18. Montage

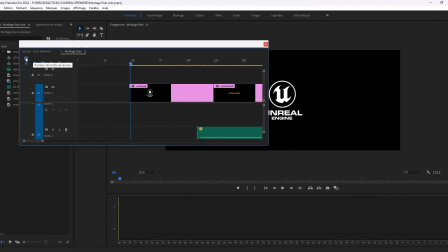alors ici oui je suis sur 50 frames j'appuie sur control clic gauche oui je peux passer et changer l'affichage je suis sur deux secondes ok deux secondes c'est pas mal pour
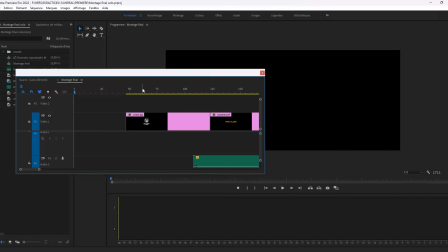parce que quand vous avez quand vous allez envoyer votre vidéo et bien s'il est directement directement lu et bien le souci qui va y avoir c'est que les
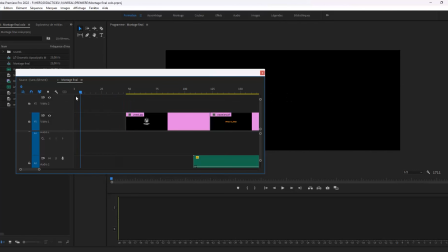gens vont zapper le début de votre anime ok laisser un peu de temps voilà
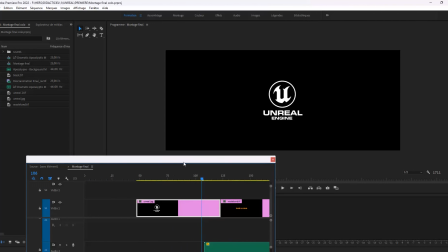comme si et donc ceux ci ce sont juste des images ok les images
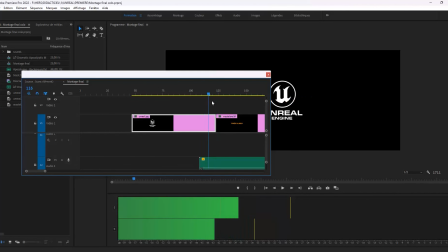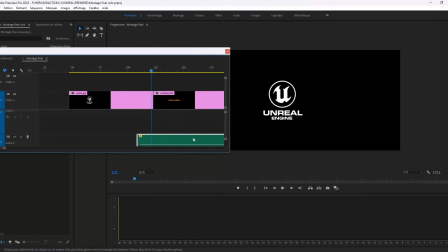et là dessus j'ai ajouté un son de corbeau et
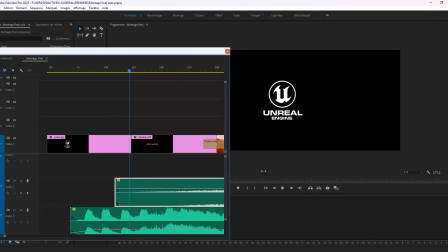on voit que j'ai une piste audio ici qui démarre déjà lentement
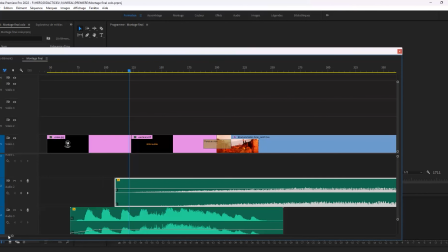mais sûrement et je pense que progressivement et ça monte ça
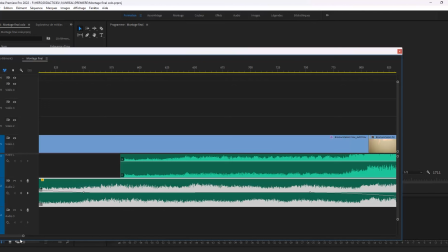monte en crescendo toujours la même bande son que mon animatique voyez
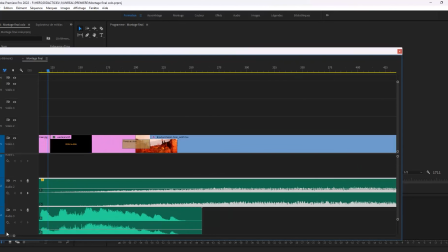mais on y va bolo et alors ici
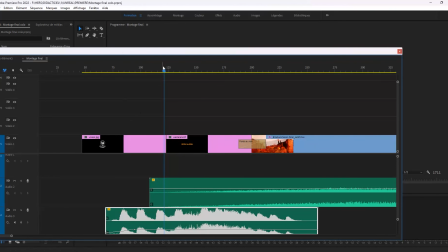avec les
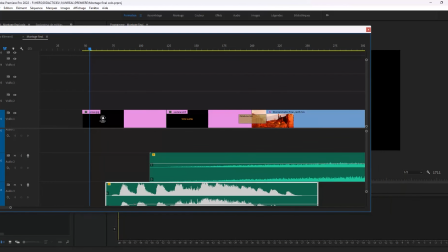corbeaux ils viennent d'où les corbeaux et bien j'ai
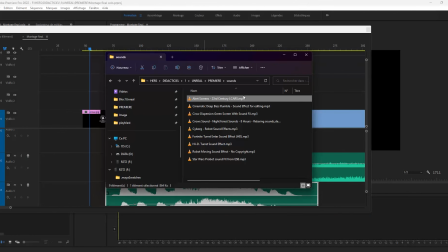été chercher sur youtube télécharger du son voyez j'ai plein plein pas trop que ça en fait mais oui des sons de machine des sons d'une tourette d'une
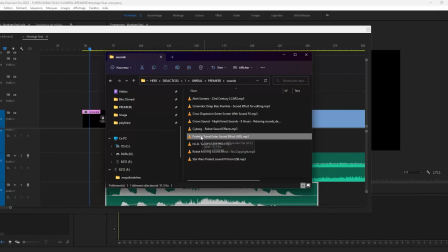tourelle sur Fortnite que j'ai utilisée pour faire des pas des bruits de pas
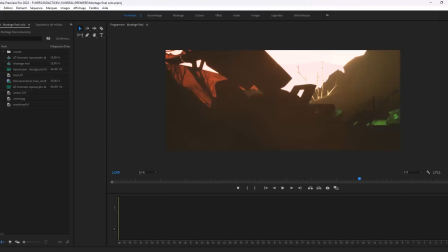j'essaye de caler mon son
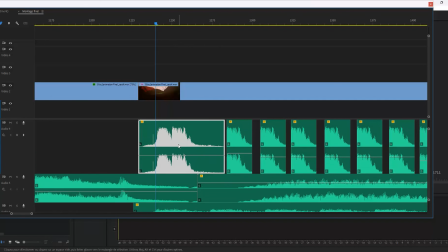au bon moment et j'hésite pas à agrandir ma piste son pour voir à quel moment est la crête j'en casse souvent les crêtes en fait
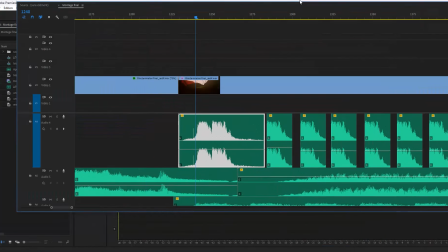et c'est ça qui me permet d'ajuster correctement le son.
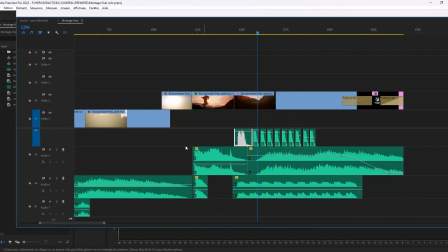Et le robot qui marche ne serait-ce que pour les pas je vais encore réagrandir
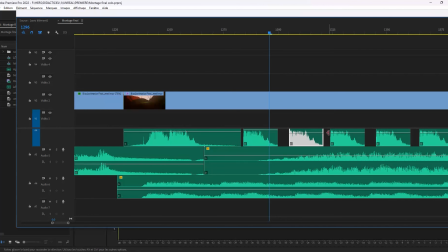on voit que je diminue à chaque fois on a une barre horizontale et je diminue à chaque fois ou presque à chaque fois le son. Donc à un moment donné le son vient
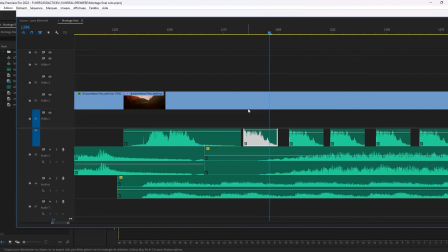musical est important donc je marque un impact très important et puis à un moment donné je me dis peut-être qu'à un moment donné je dois calmer le jeu les bruits de pas c'est intéressant mais pas trop fort juste se baigner se marier
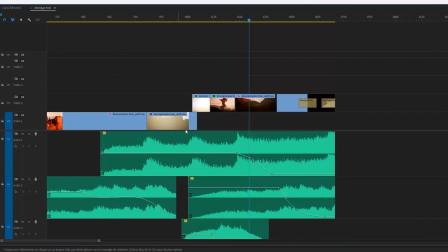avec la musique la bande musicale j'y ai à peine retouché
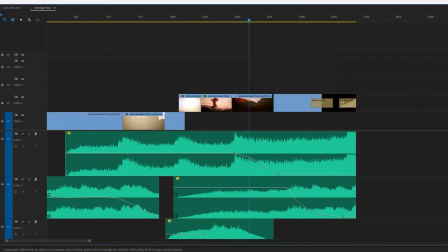et là où a été le travail ça a été de
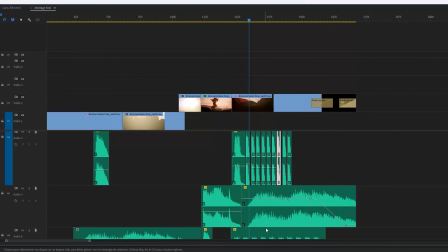diminuer globalement mes sons pour que ça se marie bien voilà
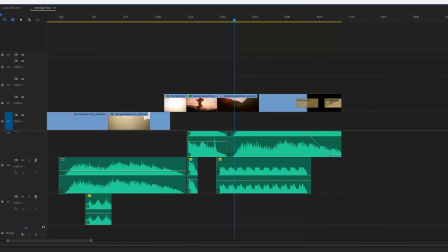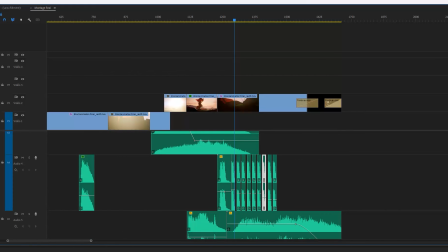essayez de trouver le juste équilibre
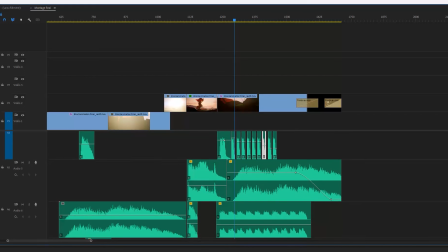que ça se fusionne bien